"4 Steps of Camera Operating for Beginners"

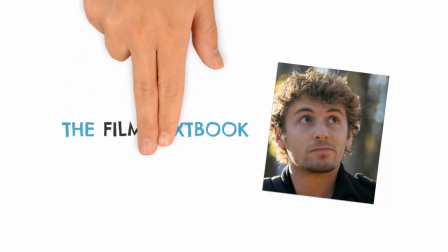(0:00)
Hi, my name is Alain and I am the author of the film textbook. And in this video I'm going to teach you one of the many lessons that you will find inside the book.
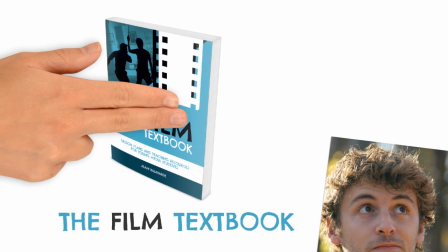(0:07)
The book is targeted at beginner filmmakers who wish to learn the craft in an entertaining and intuitive way.
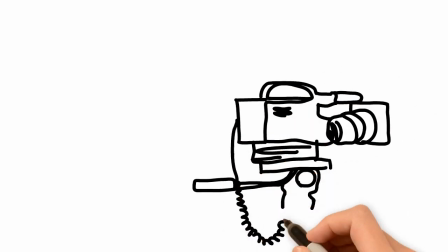(0:14)
I recommend you use a camera with manual settings, or you may not be able to perform all the following actions.
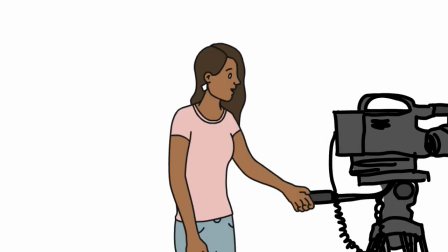(0:20)
So, you're behind the camera, and it's very easy to forget a lot of the steps.
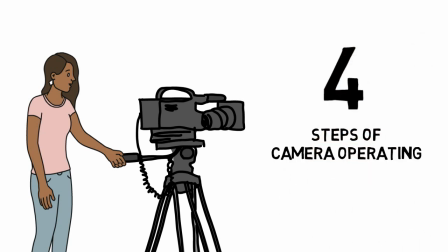(0:25)
I present to you 4 steps of camera operating, a simple guide that will help you avoid making critical mistakes.
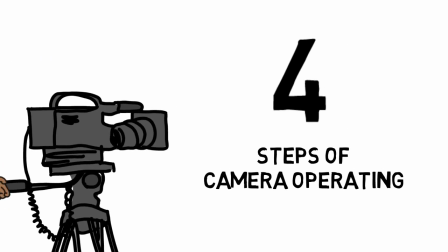(0:33)
Follow these steps carefully and you'll guarantee yourself a high-quality image.
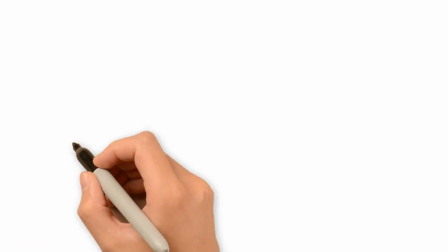(0:37)
All you have to do is remember the anagram
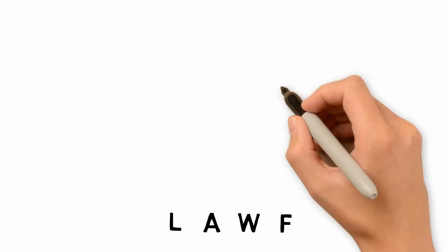(0:42)
LAWF, which spells laugh, which is exactly what your crew will do if you mess up.
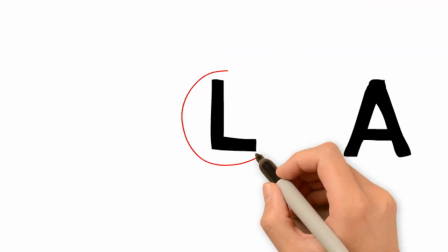(0:48)
Let's begin with L. L stands for lens.
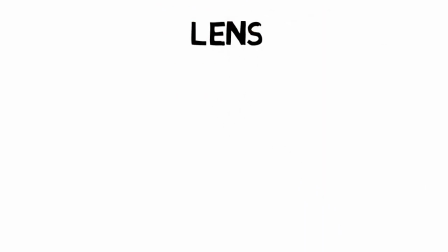(0:52)
Depending on the camera that you are using, you may want to refer to the lens as zoom.
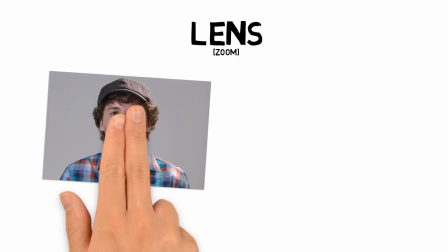(0:57)
Let's take a look at these images. In the first picture, we are using a 50mm lens, which is a long lens.
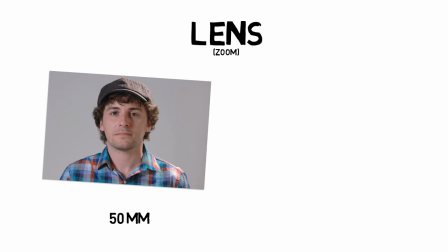(1:05)
If you're using a zoom, this would be zooming in. Okay, let's take a look at the second image.
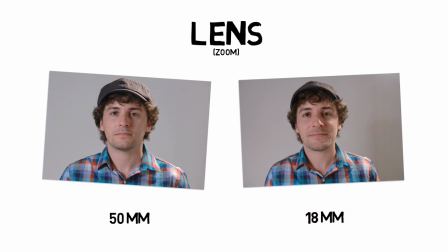(1:12)
This one uses an 18mm lens, which is a wide lens. Or, if you're using zoom, this would be zooming out.
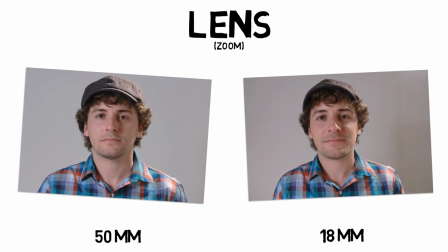(1:21)
Take a hard look at both images and see if you can spot the differences between them.
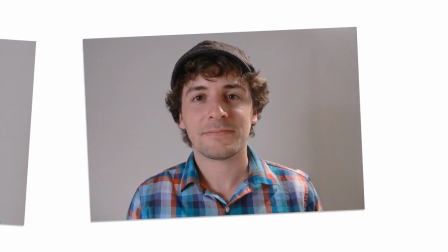(1:26)
The first thing you might notice is that the face seems to be a little distorted, doesn't it?
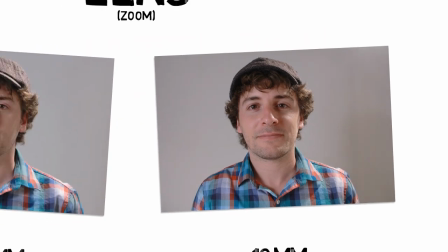(1:32)
This is because the camera in the second picture is actually a lot closer to the actor.
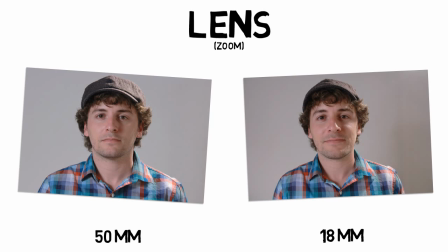(1:37)
There's nothing wrong with using one lens or the other. It's just about what you mean to tell in your story.
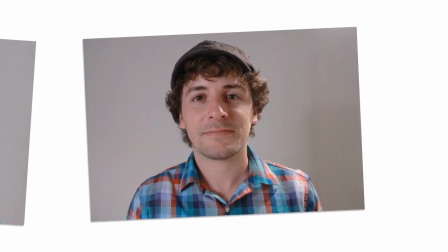(1:43)
Wide lenses are usually used for horrors, for example. Makes the character feel trapped. You may want to use it in comedies where actors can have exaggerated features.
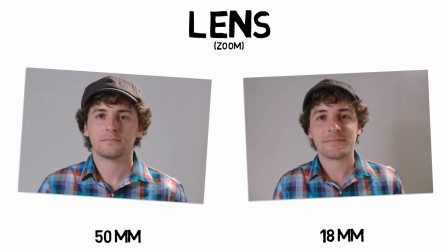(1:53)
Let's take a look at 2 other pictures. This time we're gonna go outside.
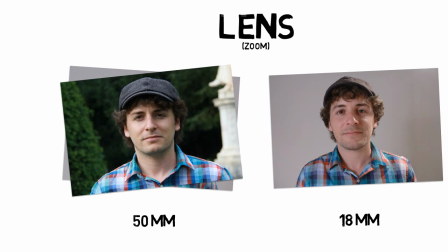(2:00)
In the first one, we're going to be using an even longer lens, 200mm.
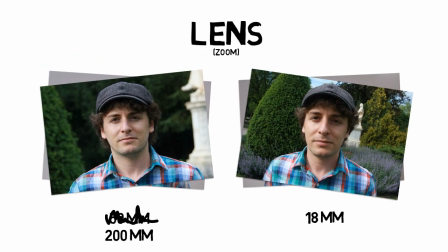(2:05)
In the second one, however, we'll stick to the 18mm. What additional differences do you see now?
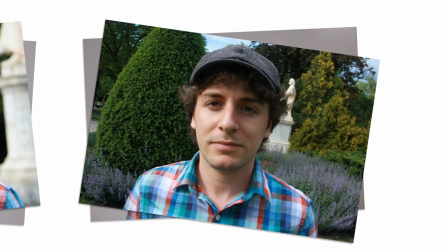(2:12)
One of the most apparent things is that you can see a lot more of the background in the 18mm lens. Again, this depends on what you're trying to tell in your story.
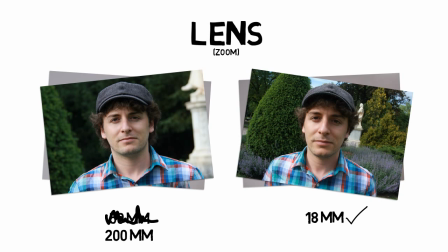(2:22)
Generally, wide lenses are used for establishing shots, where you want the audience to notice every single detail of the background.
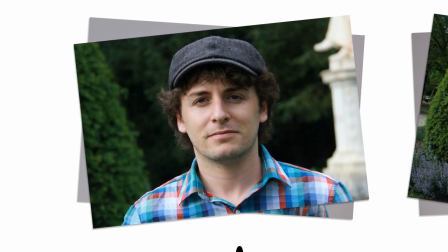(2:29)
However, in portraits, you may prefer to not distract the audience with the background and focus on your actor instead.
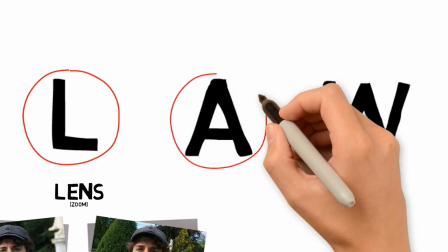(2:37)
Alright, let's move on to the next one. A. A stands for aperture.
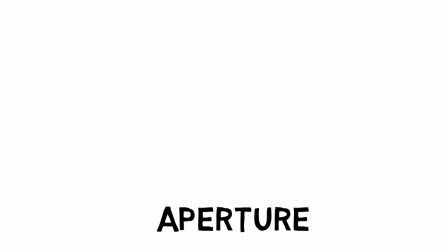(2:43)
Aperture is basically how much light is the camera letting in. The more open, the brighter your image will be.
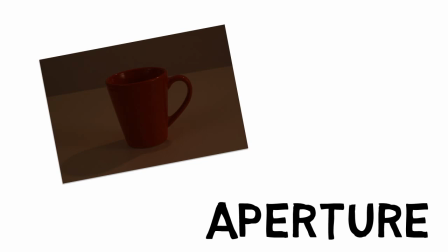(2:50)
We'll take a look at 3 images. In this first one, the cup is obviously way too dark.
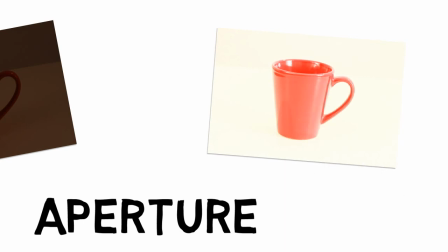(2:57)
In the second one, the image is way too bright. We can't even notice the details in the background.
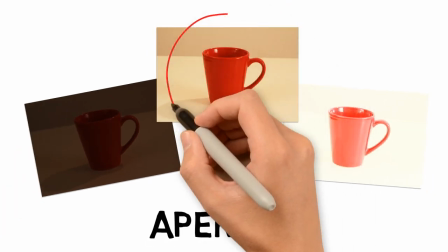(3:03)
This last one is an example of exactly what you're trying to achieve.
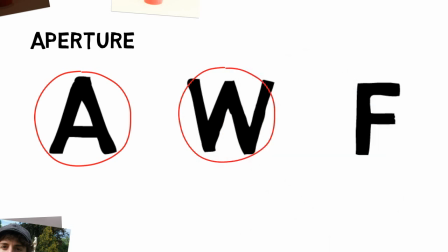(3:07)
Let's move on to W. W stands for white balance.
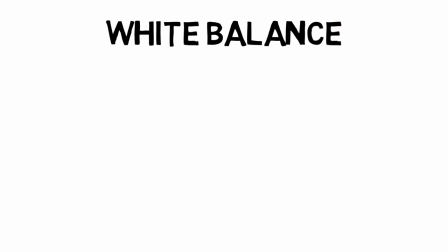(3:13)
Now, it's hard to tell with our naked eye, but actually outside natural light is very different to interior light.
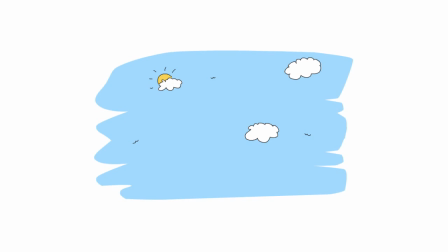(3:20)
They both have very different colors. Sunlight is usually bluer, colder, whereas artificial lights, such as lamps,
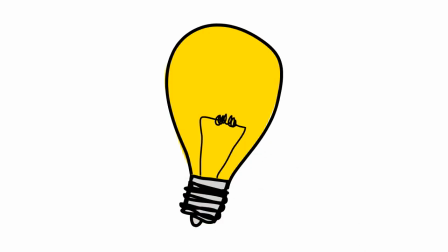(3:30)
usually have a tint of orange, which makes the image warmer.
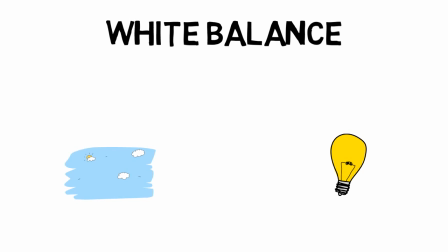(3:34)
With white balance, we're telling the camera what light we are using. Here are some examples.
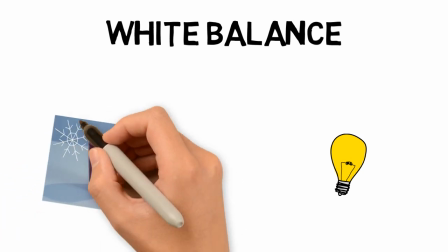(3:40)
This first cup is way too cold. This second cup is way too warm.
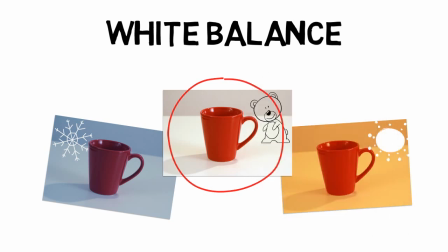(3:47)
This last one is just right. We can tell because the white wall is actually white and not blue or orange.
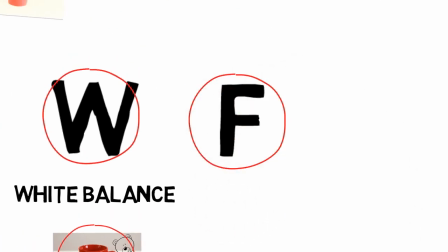(3:56)
And finally, F. F stands for focus.
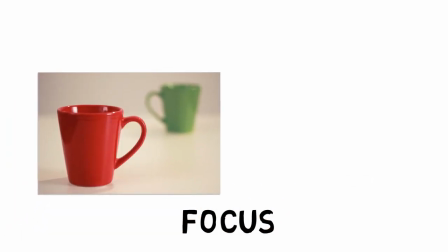(4:01)
What you choose to focus on is completely up to how you want to tell the story.
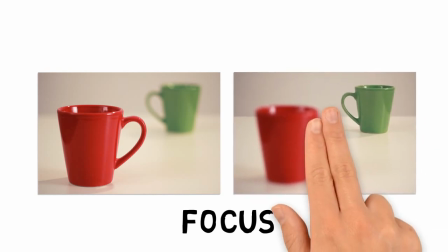(4:06)
But it is very important that you're focusing on the right thing.